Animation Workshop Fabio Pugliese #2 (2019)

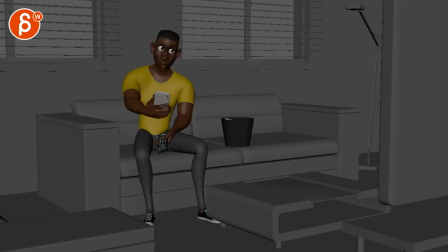Once you do this, then you stop paying attention so much to this and it's mostly here, which I think could be an interesting contrast of first I'm here, now I'm here. Or you don't do this and imagine he doesn't look here.
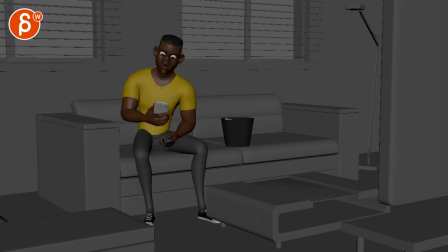Then the focus is really on the phone, don't do this. He's on the phone, and on the phone, and then this. Which could also work, because he's less invested. Even if you take out this, he's less invested because A, he puts it down.
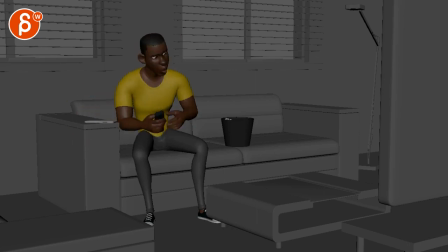That's clearly of, I'm not really invested anymore. I'm looking at this and taking this. I'm not invested. I'm just casually looking back. And at the end, I'm here. So both work. But if you do this, and then you stay mostly here, and every now and then you have quick glances to the phone, like I said before, then it's a bigger aspect.
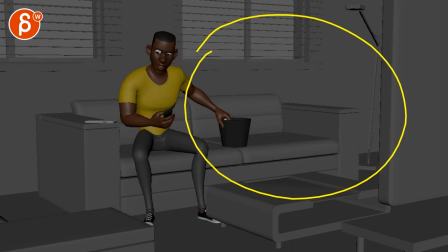It just depends what you want to do. Obviously, taking this out would be the smaller fix. So it's totally up to you. But the actions are cool. I like that there's a bigger contrast between this and this.
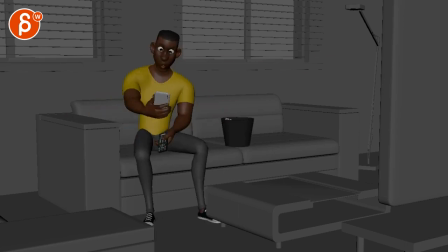You might even push it where, as you grab this, he already leans over to then kind of have maybe one leg out here.
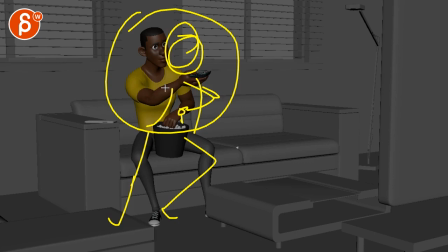Where, you know, I don't know, if you like, he has the elbow on and casually grabs the popcorn. Not that you have to be kind of like a over the head remote thing, but this could be something to potentially to explore,
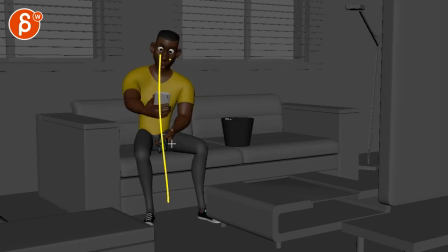that this is his one pose, then he's in the middle to kind of decide where he wants to pay attention to, and he settles at the end away, like it's almost visually you're further away from the phone and he disengaged even more, just to push the pose. Because once you're here, you can scrub and you're always within that block.
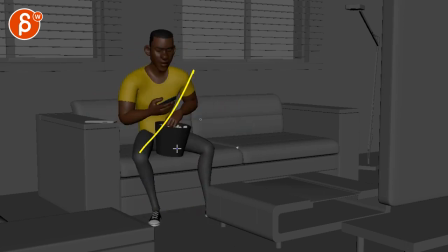And just for contrast, and again, to kind of push the idea of I'm disengaging from this conversation, Han Solo style, it was never interesting to begin with anyway, you can, that's my awesome pose. You can do that. All right. Yeah, I mean, that's kind of it.
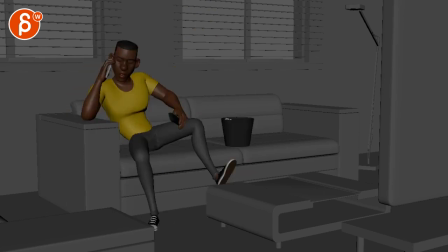Because other than that, I mean, you're obviously an awesome animator. It's not like I'm going to give you technical notes. I think this is all cool. You know, you got a lot of color silhouettes. I think the poses are clear. It's already looking like the character's thinking, already in this step mode phase.
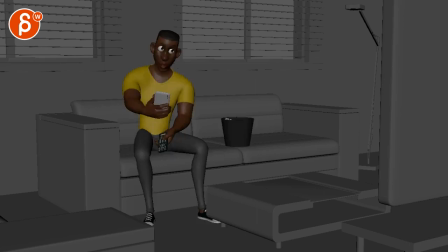I mean, I'm not worried about your animation skills. I just wanted to throw out some ideas so that you're 100% happy with, you know, what we explored. And I just want to help you as much as possible. But that's kind of it. It's very cool already. Yeah, I don't know. That's kind of it for me. So email me. Let me know what you want to do.
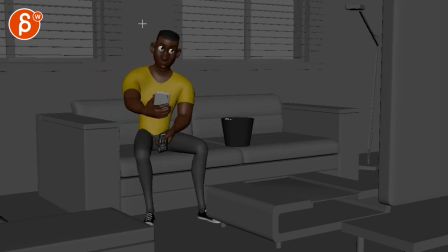I'm open to anything. If you want to keep it taking this out or pushing this. Or if you really strongly feel like, no, I want just that quick little, that's the thing that kind of tells me, oh, I'm not invested anymore. And that was enough to then start this disinvestment, if that's a word, into this.
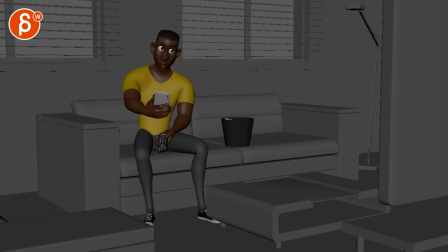That's fine too. I'm just looking at ideas to push it more. But if you keep it the way it is, I will probably still push that pose over. So we're not always stuck in this straight up vertical pose. And that's the only thing that I would really push. Down.
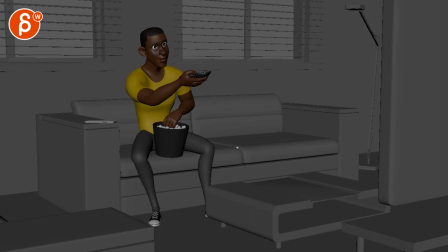I already like the details on the popcorn. Yeah, that's kind of it. All right, thank you. All right, there's an email. You can sign up. You can start whenever you want. You can submit whenever you want. You get 16 submissions. Either way, a like and subscribe would be awesome. All right, thank you.